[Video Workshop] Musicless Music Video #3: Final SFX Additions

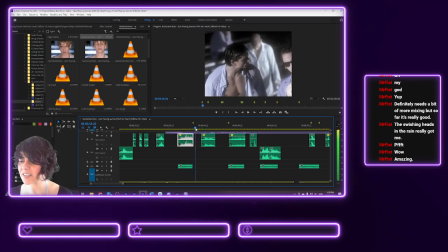497s
I think, yeah, maybe like a... It's gonna have to be quite subtle. Yeah, cement scrape. That's the sound effect that we went with. It's funny because like when you start looking for sounds, you look for sounds that, you know, are actually the sound that's been depicted.
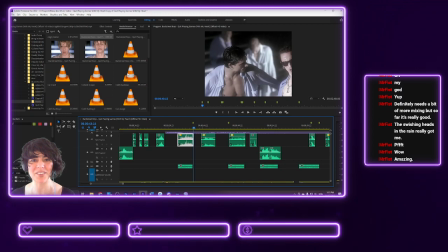514s
But then I think the more that you get into it, you start to think a little bit more creatively and like, what's the sound? How do I want this to sound? You know, like I want it to sound like he's got a lot of gel in his hair and it's like difficult to scrape down. Cement! You start to think a little bit more figuratively.
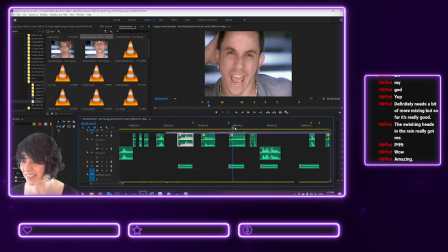533s
And we've also got for the earrings, I think this is, yeah, the earrings.
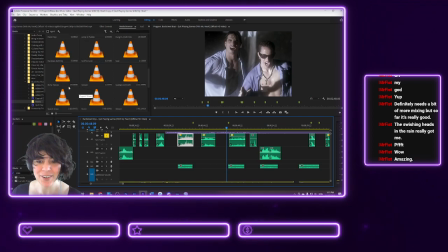540s
I've got like, I looked up sheep, what is it? Bells. What's the sound? What did I call it? Coin jangle, hand clap, jump in puddle, necklace, no, that's different.
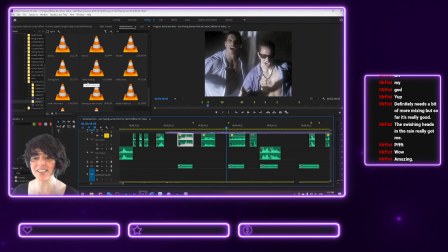559s
Thunder, traffic, tinkling bells. Tinkling bells was actually like the actual sound effect.
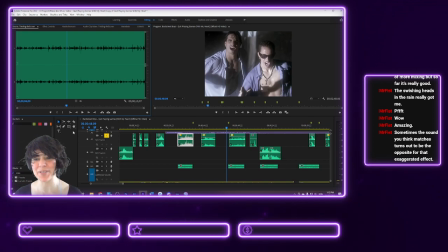571s
So it actually has sheep in the background, and I tried putting in the sheep, like, a bit with sheep sounds, but you can't hear the sheep, so I just decided to stick with the most accurate jangling.
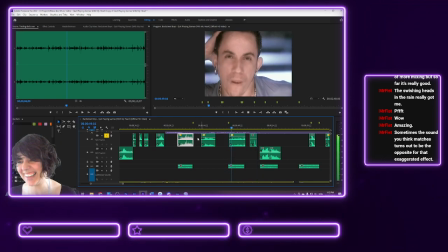590s
Yeah,
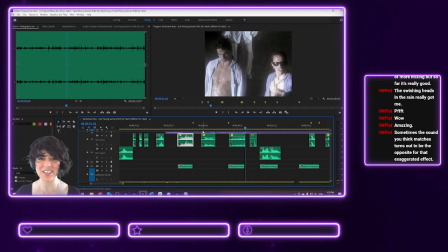595s
Yeah, I could have very well just looked up, you know, jangling earrings, but no. It's fun stuff. Hey there, police brutality. We're, if you're new to this, we're making a Musicless music video.
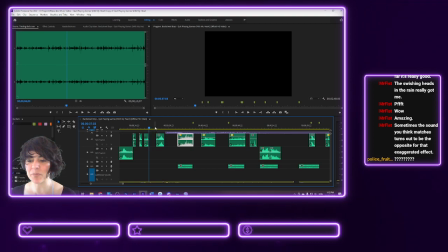611s
So just to give you a small sample of what it looks like. In a little bit, I'll play the whole thing through again. But we're basically taking the music video of the Backstreet Boys' Quit Playing Games with My Heart and gotten rid of all the sound.
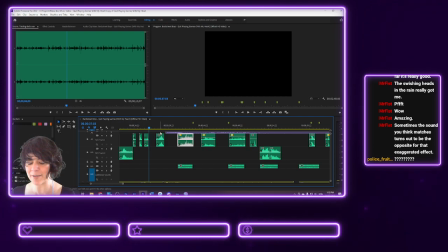628s
And now we're adding our own, you know? It's a very, you know, democratic process.
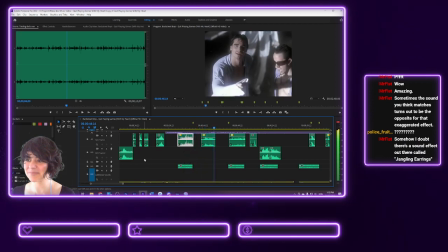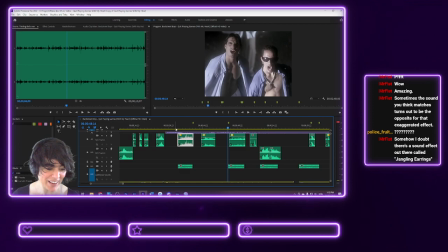646s
We've got so far. Somehow I doubt there's a sound effect out there called jangling earrings. I mean, you say that, but there are so many. If you want to find the sound effect of a wet fart,
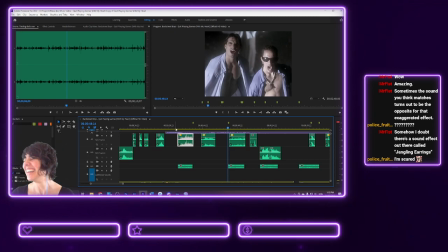661s
freesound.org has you covered. Not just a fart, but specifically a wet fart. I looked up wet because I wanted wet sloshing sound effects.
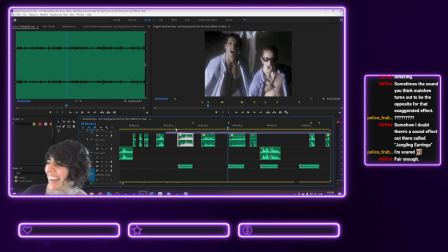672s
And it was just a bunch of wet fart, wet and realistic fart, like absolutely disgusting.
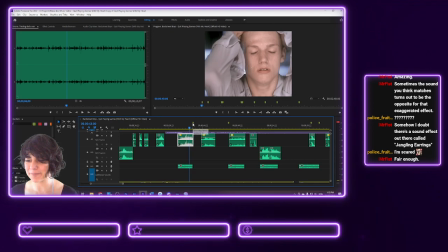682s
Oh, the descriptions are really fun though. Okay, so back to where we were.
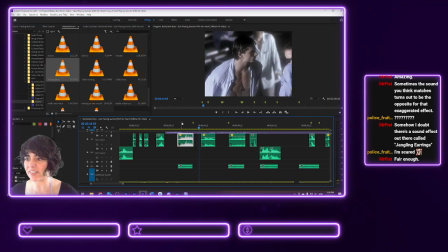688s
We're trying to add some sloshing fabric for this bit here. So just his arm, we want maybe, doesn't need to be that wet yet. He doesn't look too drenched. So maybe let's go with swish. No, it's a little bit too comical, I think. Let's try swish one.
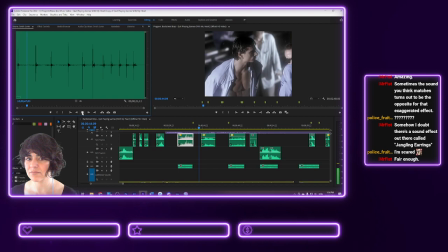It goes too quickly, although I could slow it down, which would make the pitch go a little bit further down as well. You're scared? As well you should be. What else have we got? We've got wind.
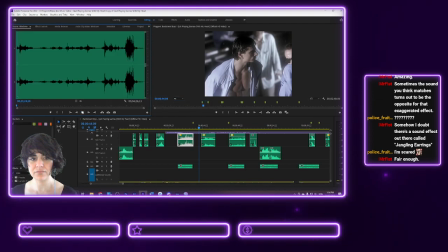Where's like a sort of quick wind.
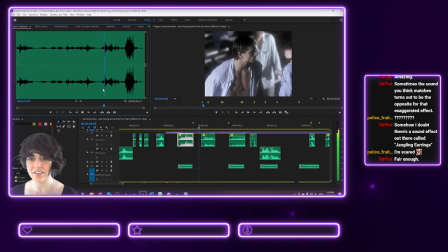740s
What about, what's that? No, that's not gonna do it.